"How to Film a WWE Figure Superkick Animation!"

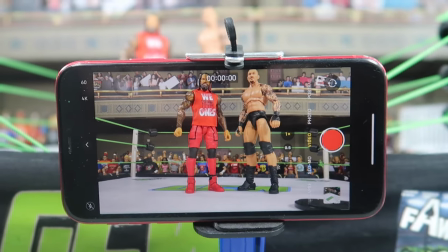(0:00)
Hey everybody, today a little bit of a different video.
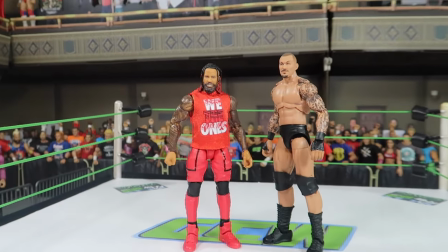(0:02)
Today I'm going to take you behind the scenes of filming some WWE action figure content and we're going to do a super kick today.
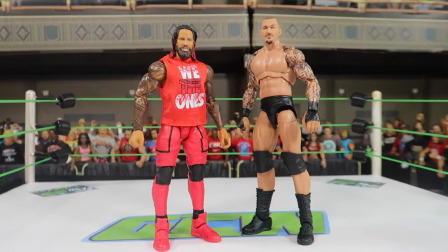(0:11)
The Jimmy Uso Elite just came in. I got a Randy Orton and we're going to go all the way from filming to editing to adding sound effects in this video. though.
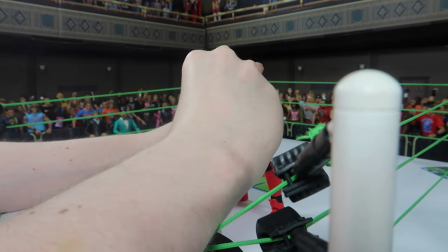(0:20)
Okay, so we're going to start off with the pose where, you know, the super kick is not really coming yet.
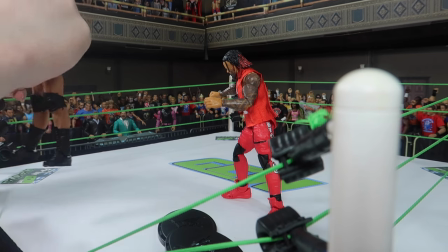(0:26)
The wrestlers are just kind of getting into position. So we're setting up Jimmy here and we're setting up Randy.
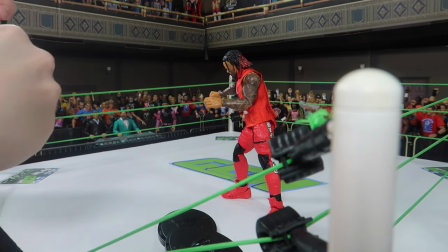(0:33)
I'm filming this, by the way,
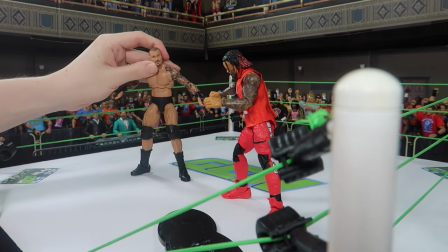(0:34)
on the camera I usually use for my entrances because I'm actually going to film it as well on my iPhone where I usually film my action with all the time.
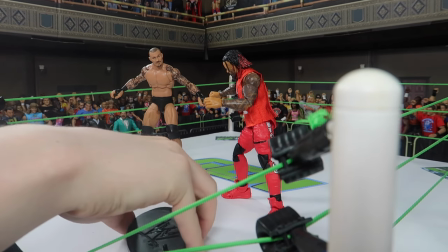(0:43)
You'll see that here in a bit. But yeah, we got the pose pretty much set up. I'll get the stance here out of the way.
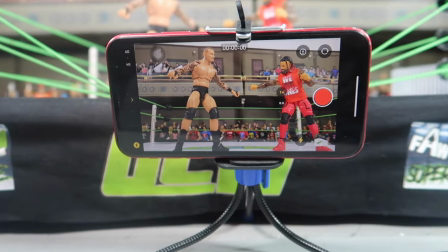(0:51)
And here you have a look how it looks right now I film from the floor a lot because I think it looks good.
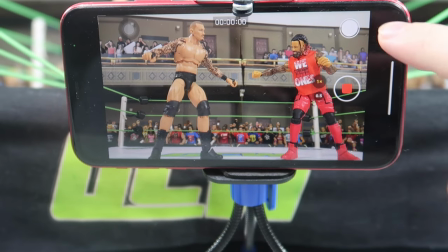(0:58)
It looks like how New Japan films their stuff. And I put it here on the tripod. Because you know,
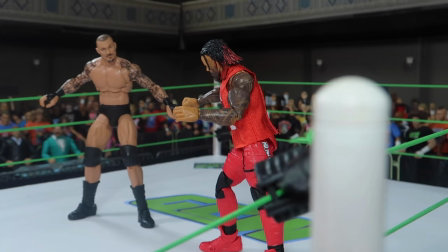(1:05)
it just keeps me lets me have a consistent angle like it's like one cameraman filming this shot.
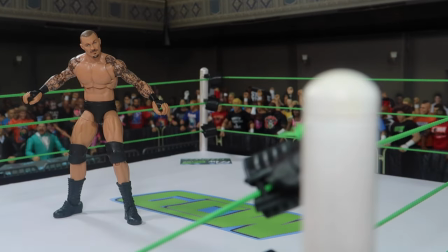(1:14)
So now second of all, we have to set up a Jimmy Uso, who is going to go for the super kick now.
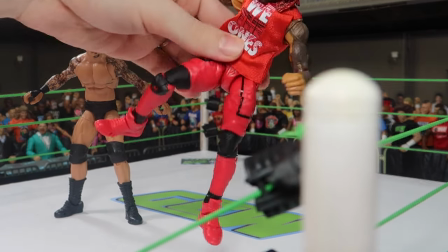(1:22)
So he's actually going to start throwing it.
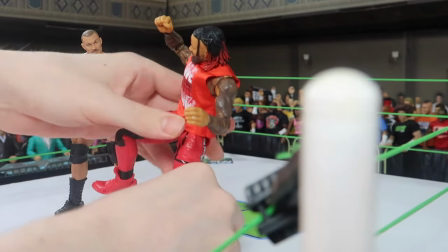(1:24)
Now, of course, it's going to be very difficult or maybe impossible to stand the figure in a position like that.
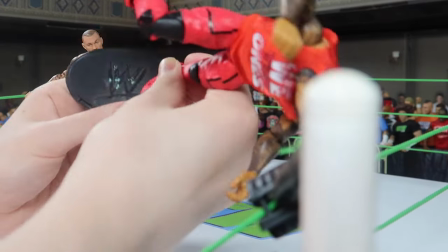(1:31)
So this is where the display stand comes in.
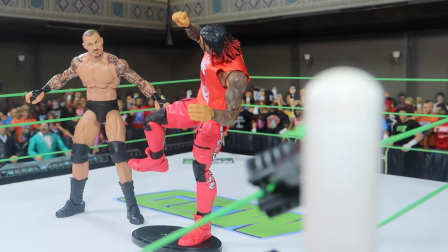(1:37)
And see, it immediately stands. It's not always as easy, but this one went pretty well.
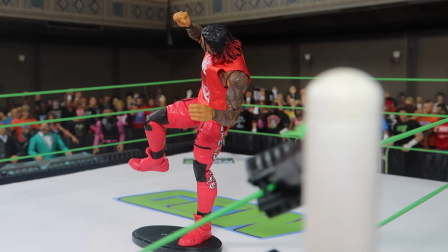(1:44)
And now we got to post Randy a little bit like he's seeing that kick coming. And yeah, we got to set him up.
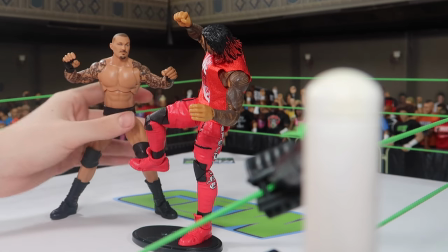(1:54)
And yeah, basically him of the waiting, getting super kicked right in the face.
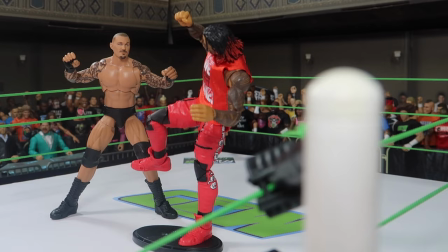(2:02)
And yeah, I think that looks pretty good.
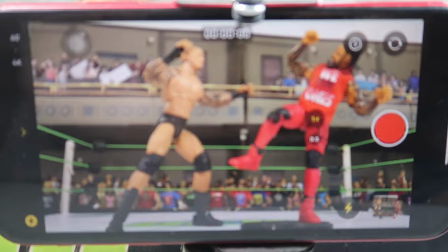(2:05)
Now we got to take our second shot here I always take videos you can see here as well you can see the
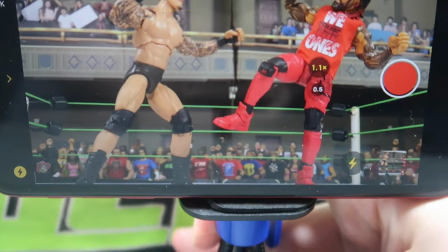(2:12)
display stand so we're just gonna zoom in a little bit like a regular cameraman would do as well right
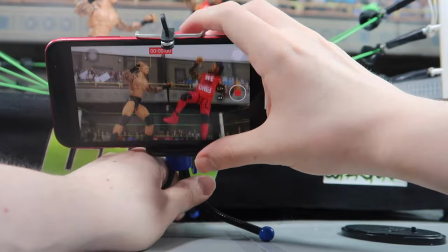(2:20)
they would zoom in and out and stuff so that is fine and you can see like I'm having kind of difficulties.
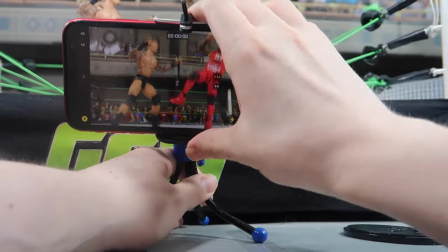(2:28)
Like this tripod is giving me a hard time there. But yeah, we got the shot.
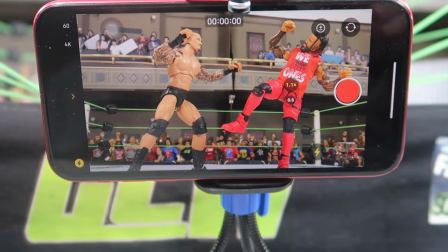(2:37)
And we're going to take that. And for the shots, I always take videos, I don't take photos,
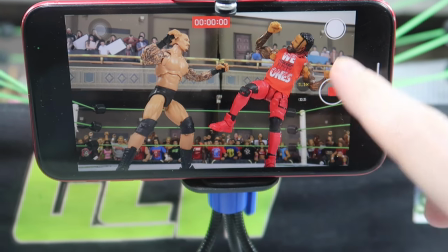(2:45)
because somehow they look better on the iPhone, at least.
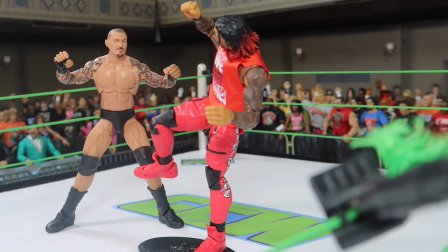(2:52)
Video looks better. And especially if you want to do a mix of video and photos, it's going to look kind of off.
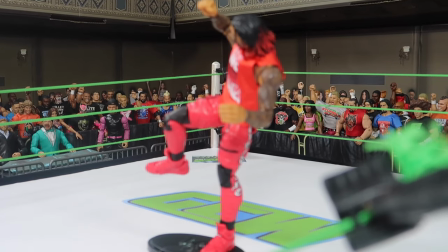(2:59)
So everything here is just going to be video.
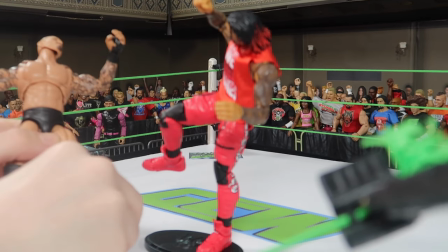(3:03)
And now we actually got to pose Randy in a way where he feels the effects of that super kick.
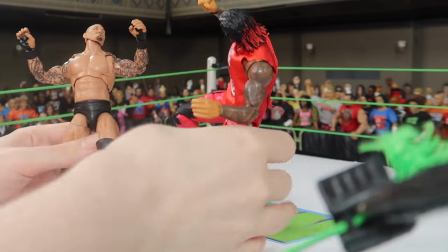(3:08)
So we're going to use a stand as well. So we can lean him backwards a little bit.
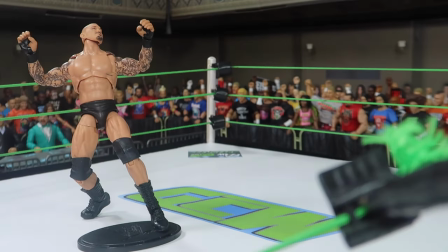(3:13)
And then we obviously got to stretch out the leg of Jimmy Uso here to
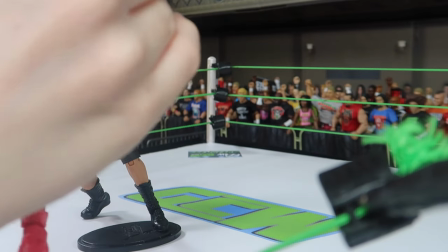(3:18)
hit him right on the chin where it's supposed to go.
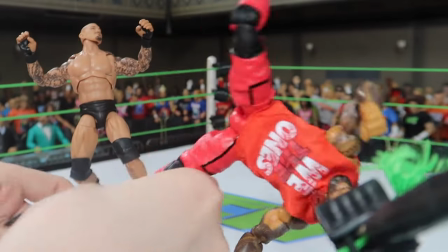(3:24)
You know, a lot of the time the wrestlers in reality, they hit kind of near the chest.
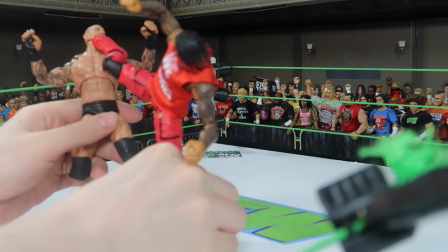(3:29)
But, you know, we don't have to worry about hurting anyone here for real.
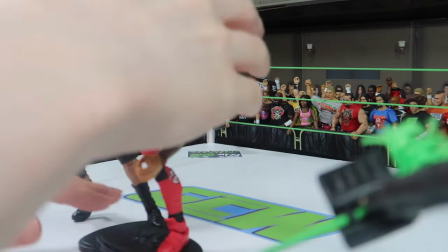(3:33)
So we can make it more realistic as in actually kicking into the face.
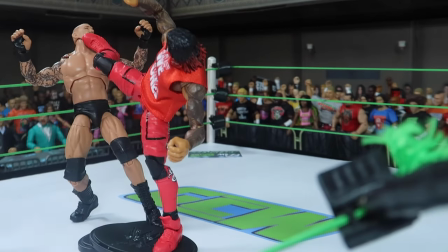(3:43)
Yeah, let's set that up. You know, you can see, it's not always as easy, but you want to make it look good.
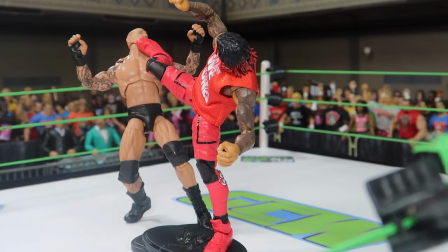(3:50)
And yeah, I think this one looks pretty decent. Let's take a look at it from the floor.
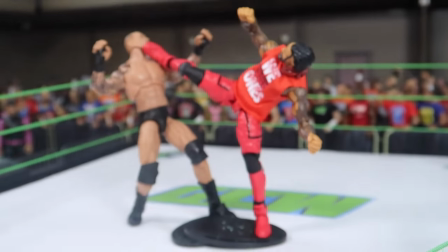(3:57)
Yeah, it looks great. You can see there's a little bit of stand showing underneath, but we can edit that out later.
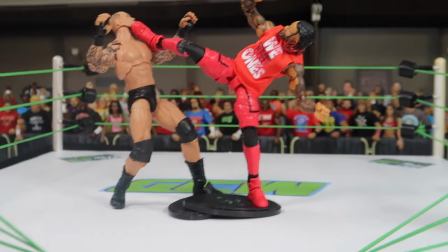(4:04)
So we'll edit as well in the end of the video. So you can see all that.
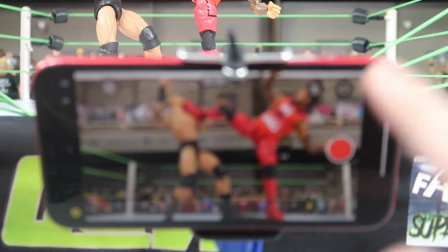(4:09)
Let's get this shot in here.
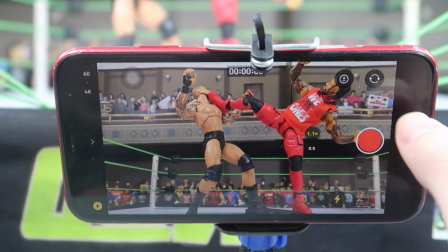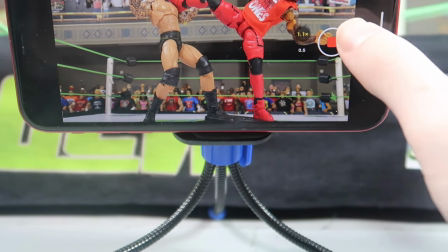(4:18)
and yeah let me get in the shot now this is the problem with this other camera that i'm using to film right now the one that i'm
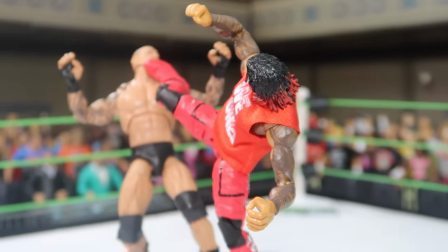(4:26)
actually holding here right now is that it has a hard time focusing so that is also why i only use it for the entrances and now
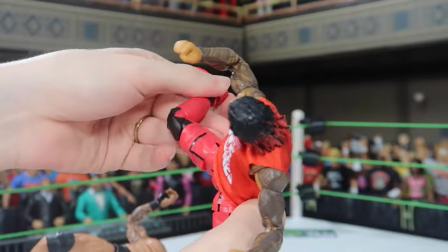(4:35)
we're going to want um randy to sell the thing you know fall down
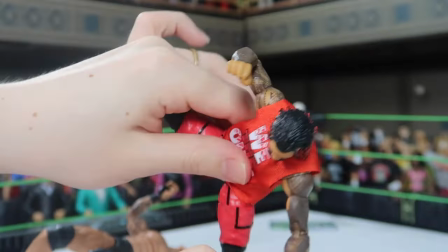(4:40)
what i've been doing lately is to still keep the foot up because usually they
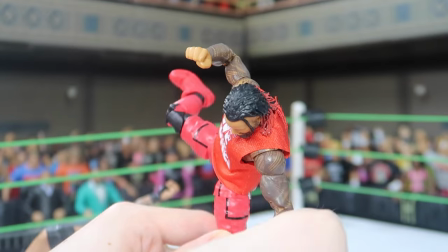(4:45)
you know they kick and the foot is not immediately back on the ground so you want to
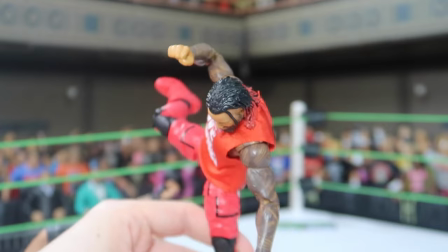(4:50)
have uh jimmy hold it um hold the
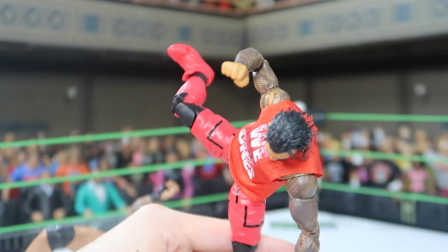(4:55)
foot in the air for a little while randy takes the bump
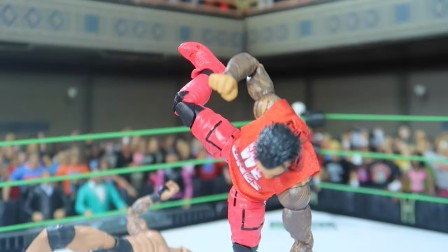(4:59)
which by the way we're going to use a video for that just looks better in my opinion for the bump to
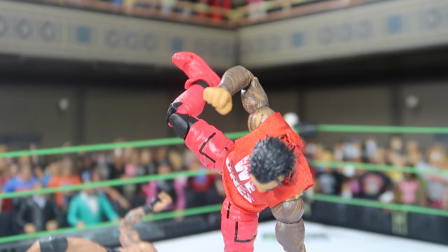(5:04)
use video instead of the pic fat style so yeah i'm
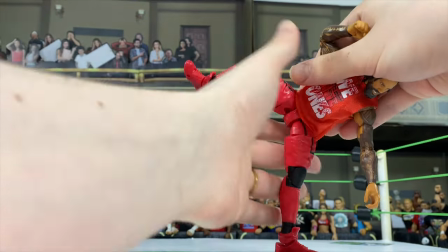(5:10)
giving you here another angle actually from the camera that's
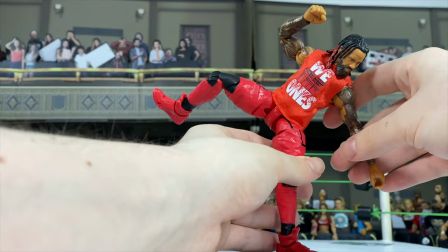(5:14)
set up to film the action and you can see like sometimes it's kind of hard
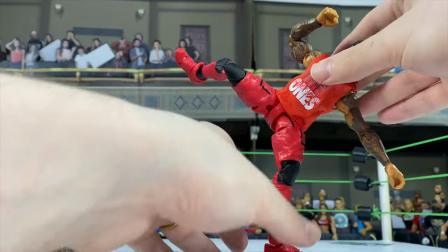(5:19)
joints can be kind of loose around the ankle so like it's kind
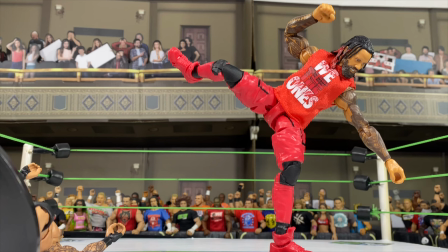(5:24)
of hard to balance at times but yeah it works it works out here in the end and now we gotta take the stand off of
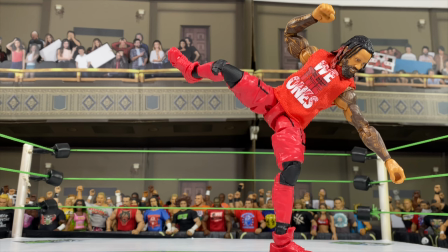(5:35)
Randy because we're actually gonna film him taking the bump so we would see his stand otherwise in the frame when we when we have him take
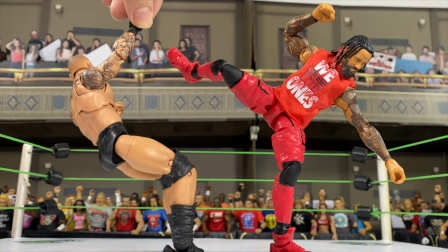(5:45)
the bump so we're not gonna do that instead I'm gonna hold him by the
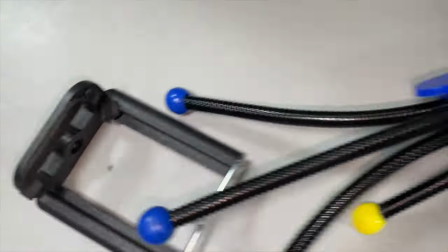(5:50)
hand up here and now we're gonna keep the angle but i'm gonna
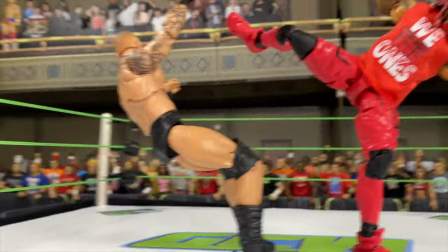(5:55)
do handheld now because i gotta follow randy once he falls
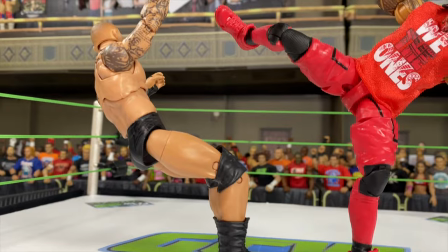(5:59)
down onto the onto the mat so you can see we have the
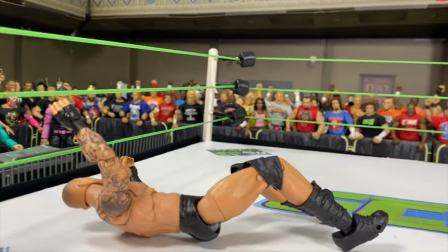(6:05)
jimmy display stand out of the way and there goes randy so randy
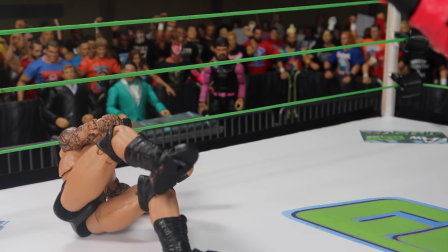(6:10)
fell now you'll see it more editing later how it looked and stuff like that and how we
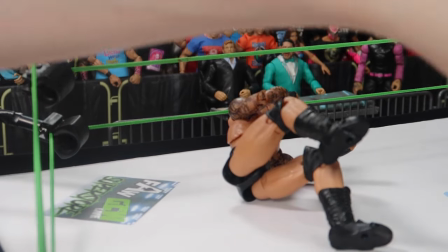(6:15)
um how we hide certain things but now Now we want to take a little bit of a reaction
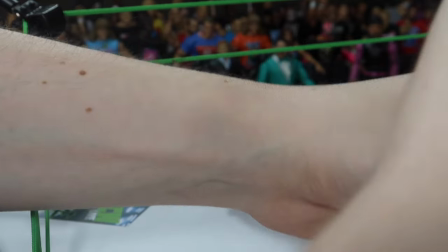(6:23)
from Randy who fell onto the mat and now he's going to sell that super kick a little more.
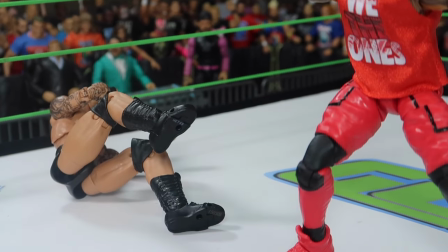(6:31)
You can see like I'm going to go in there from another angle from the
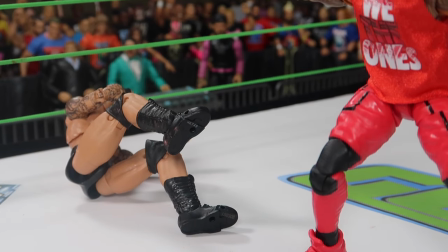(6:38)
other side basically to film Randy's reaction to that super kick.
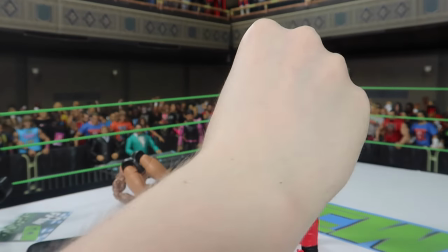(6:46)
and yeah we also gotta now take a shot of Jimmy
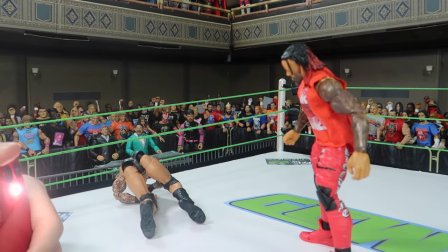(6:54)
here just you know Jimmy like looking at what he's done and getting ready thinking about the next move or whatever that's what I'm filming right here and
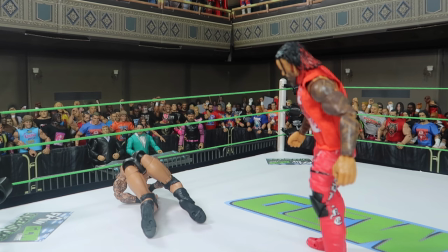(7:03)
now I think we can get ready and add everything into iMovie which I used to
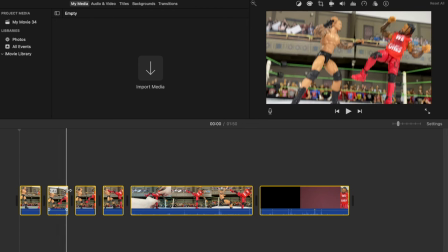(7:09)
edit Okay, we got everything in here that we need to edit.
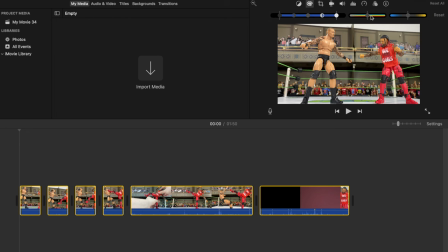(7:13)
So first off, what we want to do is these PicFed style animations, however you want to call it, I don't really care.
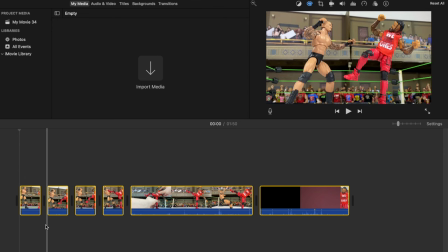(7:22)
Like some people always go, it's not PicFed, it's not stop motion, whatever you want to call this, whatever I do on the channel is fine with me. But yeah,
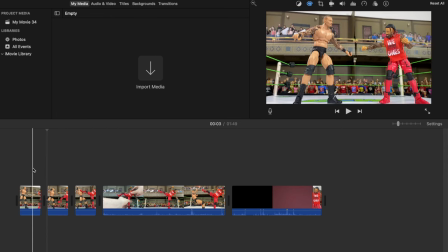(7:34)
we want to get these PicFed style videos
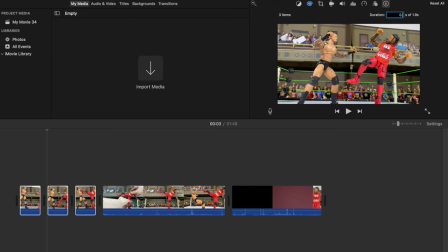(7:38)
into 0.4 seconds each. So you can see that looks kind of how it's supposed to look. We got it in the end, edit out this little display stand there. So we're going to crop it a little.